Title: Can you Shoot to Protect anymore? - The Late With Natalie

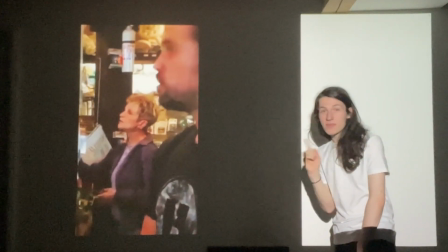[12:19]
This version is a minute long, so it can fit into a short form video.
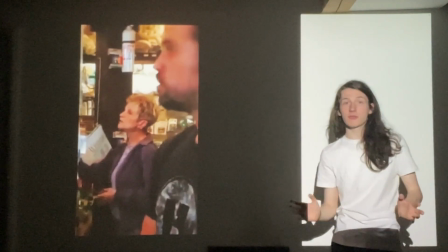[12:28]
And that changes so much of the video. So we start in the middle.
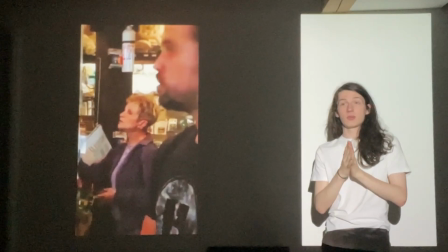[12:35]
They're not talking about getting a boat,
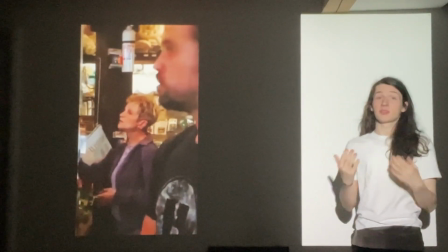[12:38]
they're just saying the whole intention is to get them tipsy-turvy, like straight into what the implication is.
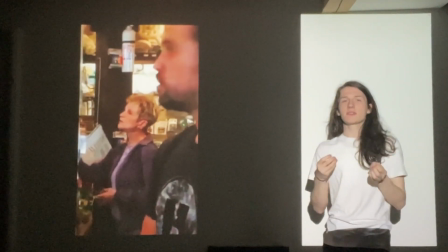[12:45]
And also there's no space for the thing to breathe. One of the funniest bits about the implication is how adamant the character is and how he just stares for like a second and just there's this empty space.
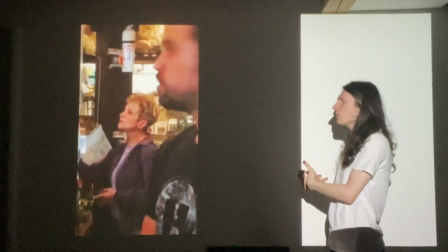[13:00]
And that's gone, because when you frame it, the
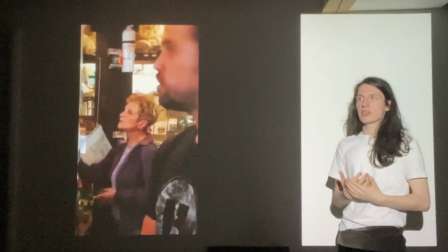[13:06]
scene doesn't have an empty space, but also the cutting doesn't as well.
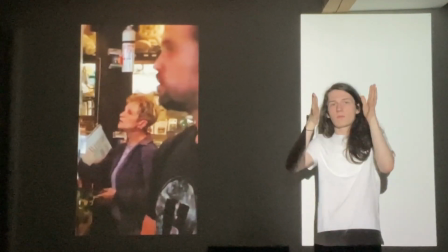[13:10]
And an issue that happens when you put something in a box is that you
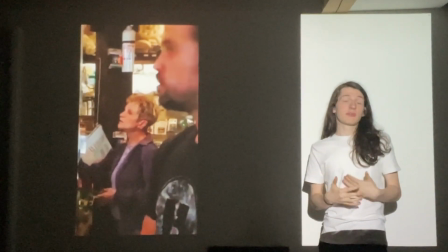[13:19]
cutting at different points because you want to focus on different things, even if the scene doesn't have a cut.
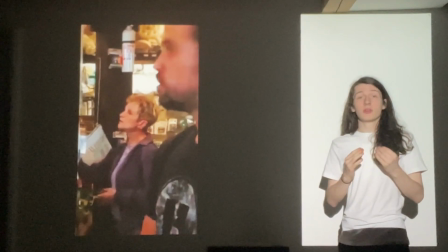[13:27]
So this ultimately leads us back to the question, because shooting protecting, I think, has changed.
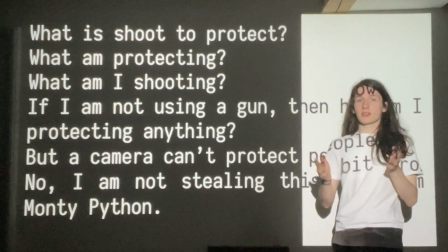[13:35]
So, what does it mean to shoot and protect? What is shooting? What are we shooting? What are we protecting?
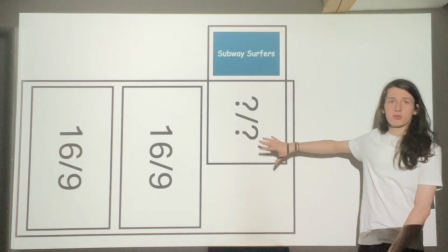[13:46]
And so here is an example of what I was saying before, that you can only really do a third, right?
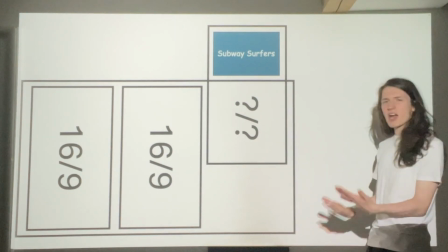[13:54]
So if you shoot to protect, which part of the video do you protect? Right?
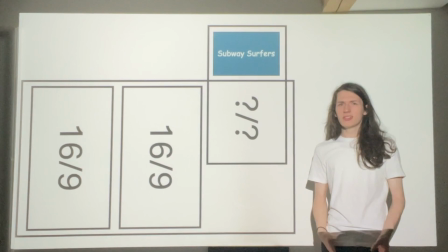[13:59]
Do you have everything in the middle? That would suck.
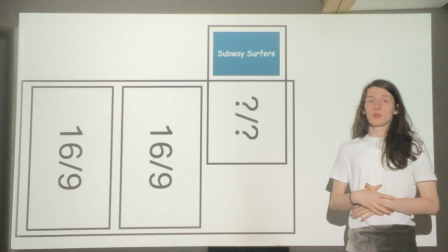[14:02]
Most things when you're doing a movie, most shots often have a 2/3 rule if they have a cut.
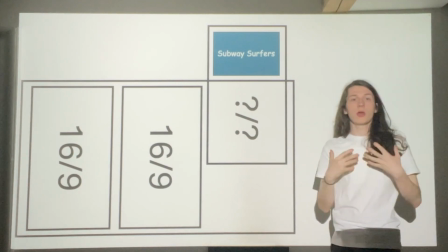[14:11]
Because that way you instantly know your eye where to go, and there's still some space for the thing to breathe.
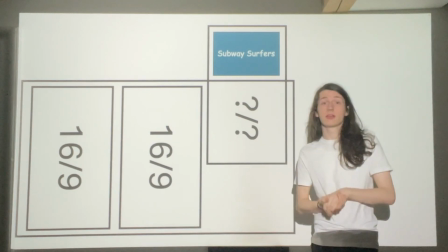[14:17]
Very little movies have stuff in the center. Mad Max is one of the most easy to cite examples of a movie where everything's in the center, and that's because cuts were on average a second per cut.
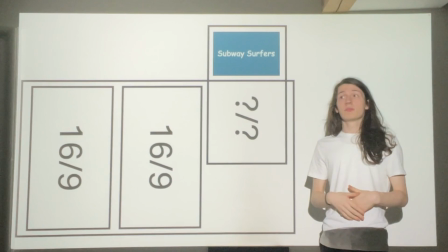[14:33]
So everything had to be in the center for people to know where to look. But if I'm shooting protecting, do I want to have everything in the center?
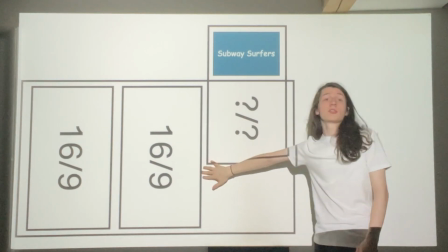[14:41]
Because that would be great for people who are watching it just on their phone, but not everyone is looking on their phone.
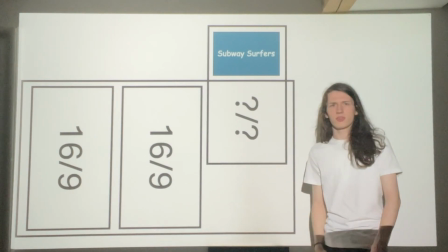[14:48]
Maybe they're looking at the wide scene. Also, what if someone puts Subway Surfers on the top?
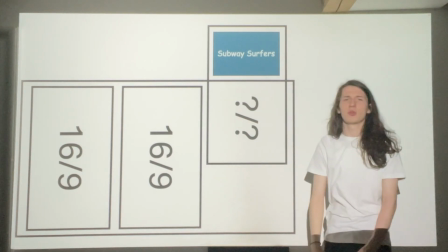[14:56]
now the aspect ratio isn't 16:9 anymore. Maybe it's back to 4:3, or just a square.
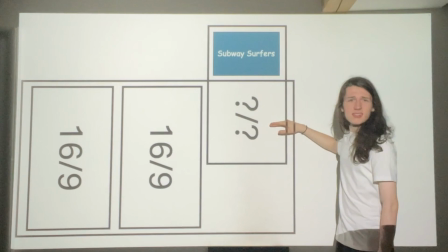[15:03]
Or maybe it's put at the bottom and it's 16:9 again, and there's 5 movies on top of each other.
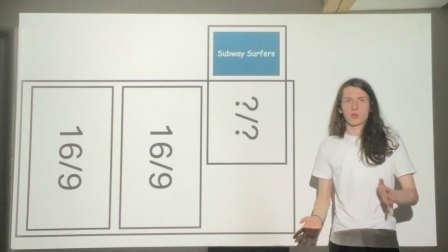[15:14]
So ultimately, shooting protecting is much more complicated, and that's why I find this question very interesting.
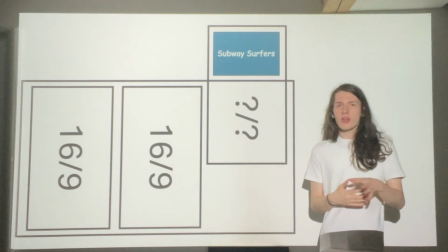[15:22]
Does it really work in this modern day?
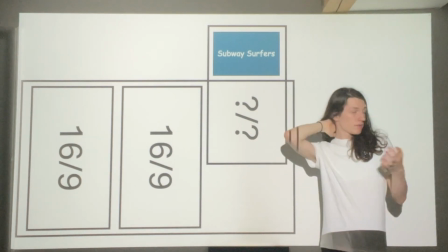[15:25]
And to answer that question, first of all, I thought about it, like I did that example,
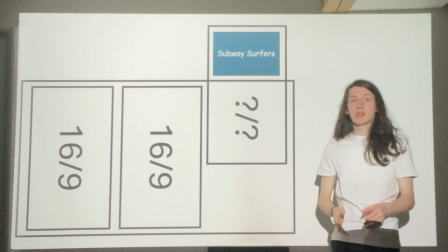[15:32]
but I also found something that actually does shoot to protect for both
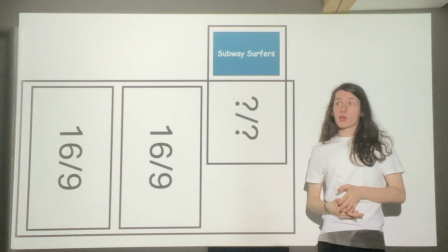[15:38]
a short form video, but also a 16:9 widescreen video.
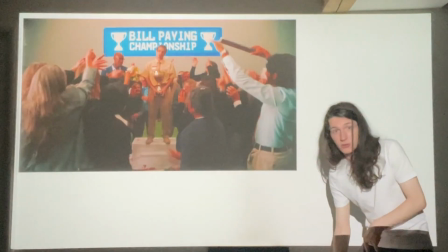[15:43]
And that is a Baby No Money song. And here's the music video of it.
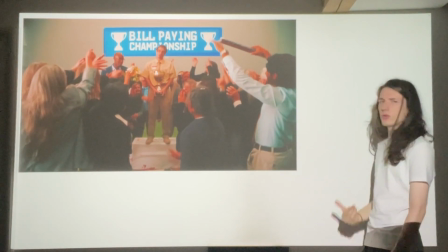[15:49]
Here's some shots from it. I don't want to show the video. And I couldn't find the vertical, but I know it's a vertical video.
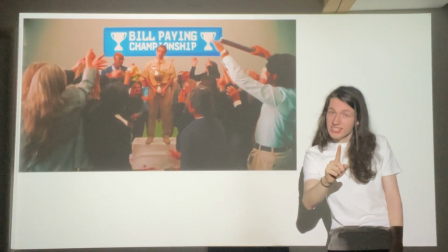[15:55]
I know it. Don't tell me it's not, because it is. Just because it's not on YouTube doesn't mean it isn't.
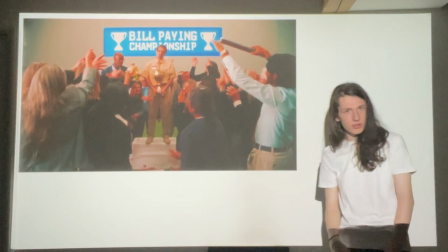[16:02]
It's on Instagram and probably TikTok. But on YouTube, it's in the wide format.
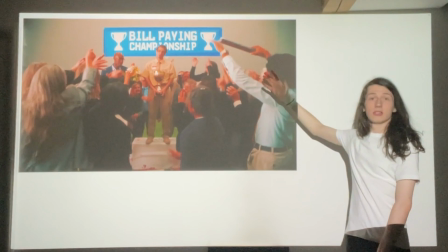[16:10]
And here you can see, for example, there's so much negative space on the sides.
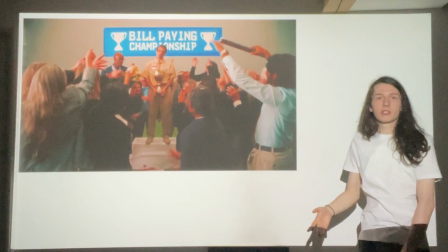[16:16]
We can see that clearly when they're showing the thing on TikTok,
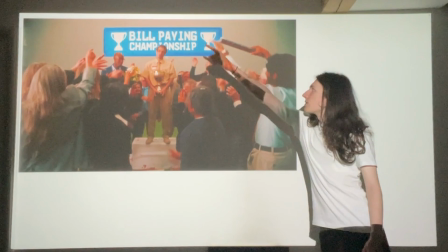[16:21]
all they're going to have is just the center here. Just this good old center.